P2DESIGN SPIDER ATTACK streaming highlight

Hi everyone, this is Pierrick from P2DESIGN. I've just finished the second stream where I have been animating the spider.
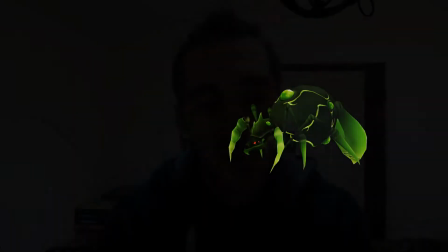[0:07]
I've just made the attack animation. The full streaming should now be available on my YouTube channel. If you've missed it, just go watch it. As before, I'm making an highlight video where I will show you the main step I've been covering during this streaming. So let's get started.
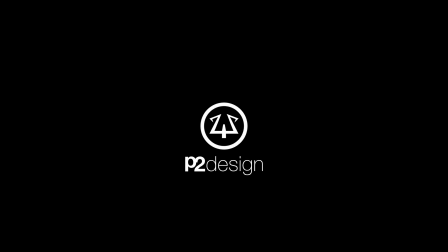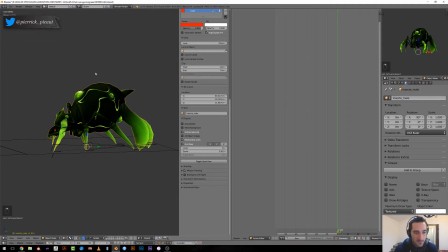[0:35]
I'm using the same model and rig as on the previous streaming, so it has a mask modifier that allows me to separate the body and the legs so that I can focus on the torso or on the leg while animating without being disturbed by the other parts of the model.
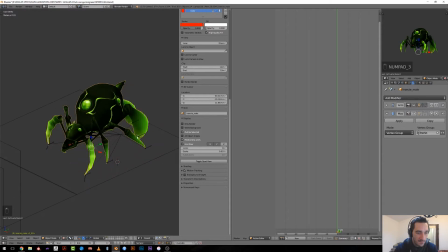[0:54]
Before I start this streaming, I've made a few other animations for this character, especially the idle animation,
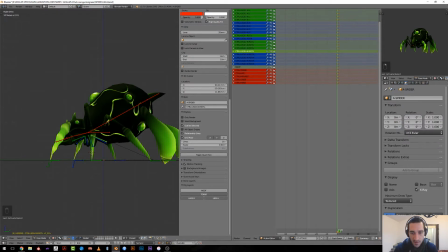[1:03]
so that every other action animation may start from the idle pose, so that there is the nice blending in the game. For this particular animation, I will use more of a standard
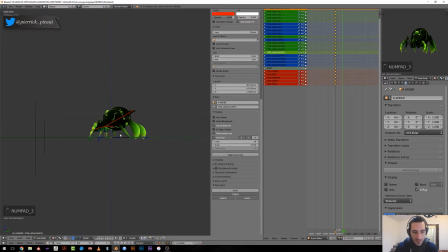[1:18]
workflow by primarily blocking the main pose. So the first one is an anticipation before she jumps into the air and attack the target.
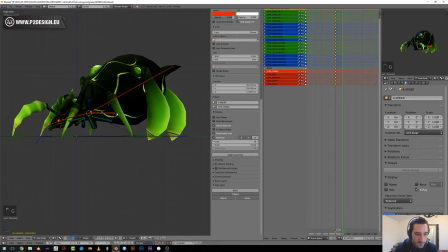[1:30]
Our goal here is to gather energy before jumping, so she may lean a bit backward before she jumps. So for the time being, I'm using a constant interpolations of the frame, and I will set a new pose every 5 keyframes.
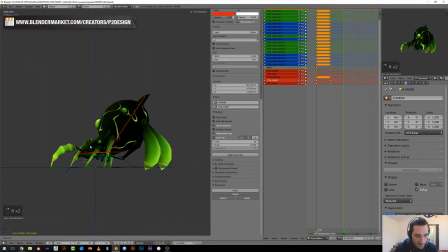[1:47]
This is an arbitrary value, but as soon as I'm not considering the timing for the time being,
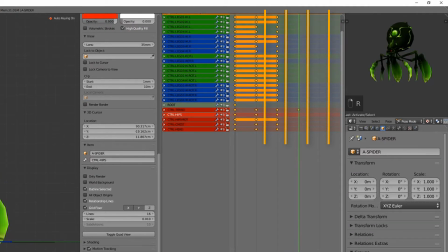[1:53]
I'm just setting the main pose every 5 frames, and then I will play with the time.
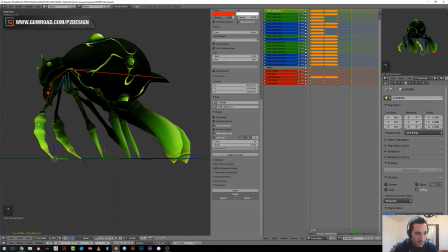[1:59]
The full blocking process took me about 20 minutes to be achieved.
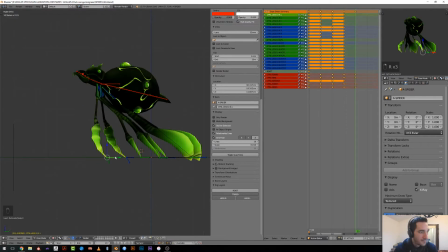[2:04]
So I was blocking the main position of the torso, but also of the leg. My goal was to slightly offset each leg so that it doesn't look symmetrical in the animation. It's called twinning whenever you have, for example,
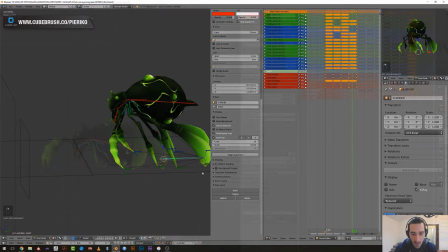[2:21]
your both arms in the same position and it doesn't look good, it looks robotic.
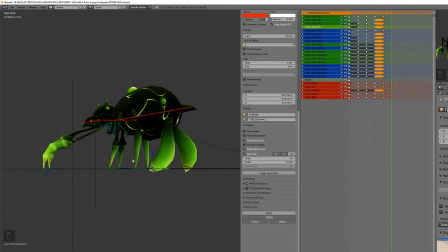[2:28]
So as soon as you are planning your animation by blocking the main poses, you will try to avoid as much as possible this twinning phenomenon.
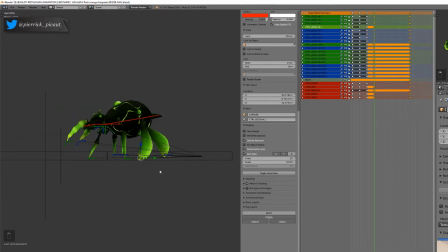[2:40]
During the process, I've made sure that I had very dynamical poses, and whenever my character was slowing down, when it reached its highest position or the lowest one, there was some absorption phenomenon, meaning that you have this slowing down effect,
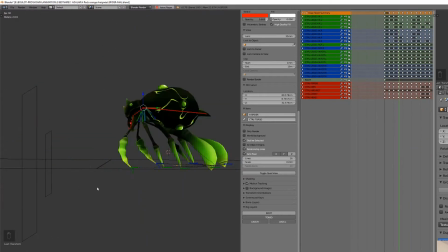[2:58]
but also the body will bend toward the ground or toward the sky.
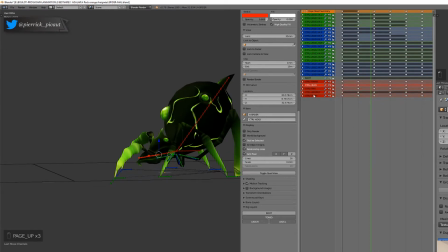[3:04]
Before working specifically on the legs, I've made some timing by moving big chunks of keyframes.
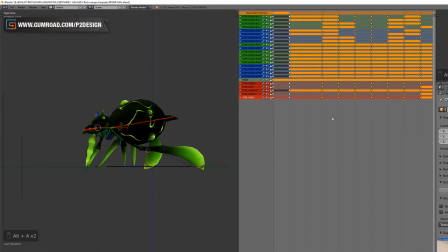[3:12]
Currently the wall poses, trying to see how it could look.
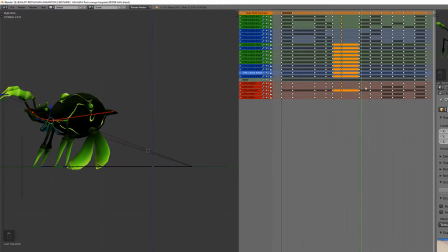[3:17]
One of the difficulty with this animation wasn't really to make her attack,
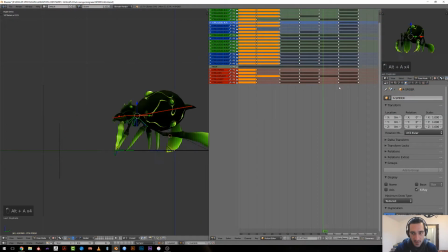[3:22]
but to make her come back to her original position,
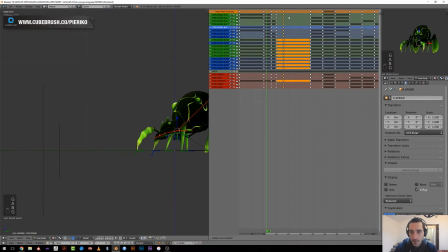[3:27]
meaning that she will have to work backward, and so I will have to animate the leg,
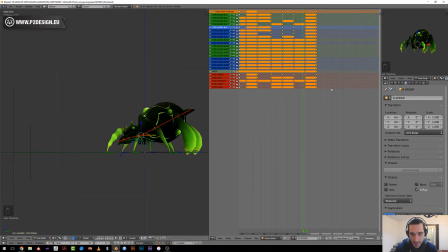[3:33]
and this is quite complicated when you are working on the spider. So first thing was to offset each leg in their animation,
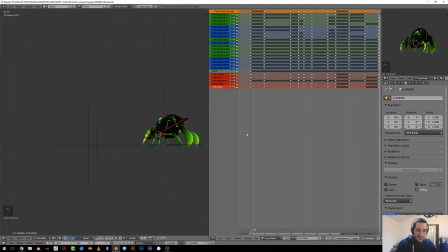[3:42]
and then I've been working on the torso at this very specific moment when she's coming back,
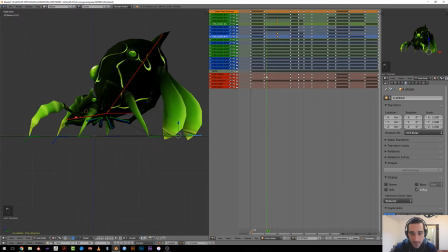[3:49]
only in the end, because I didn't know exactly how the leg movement will appear.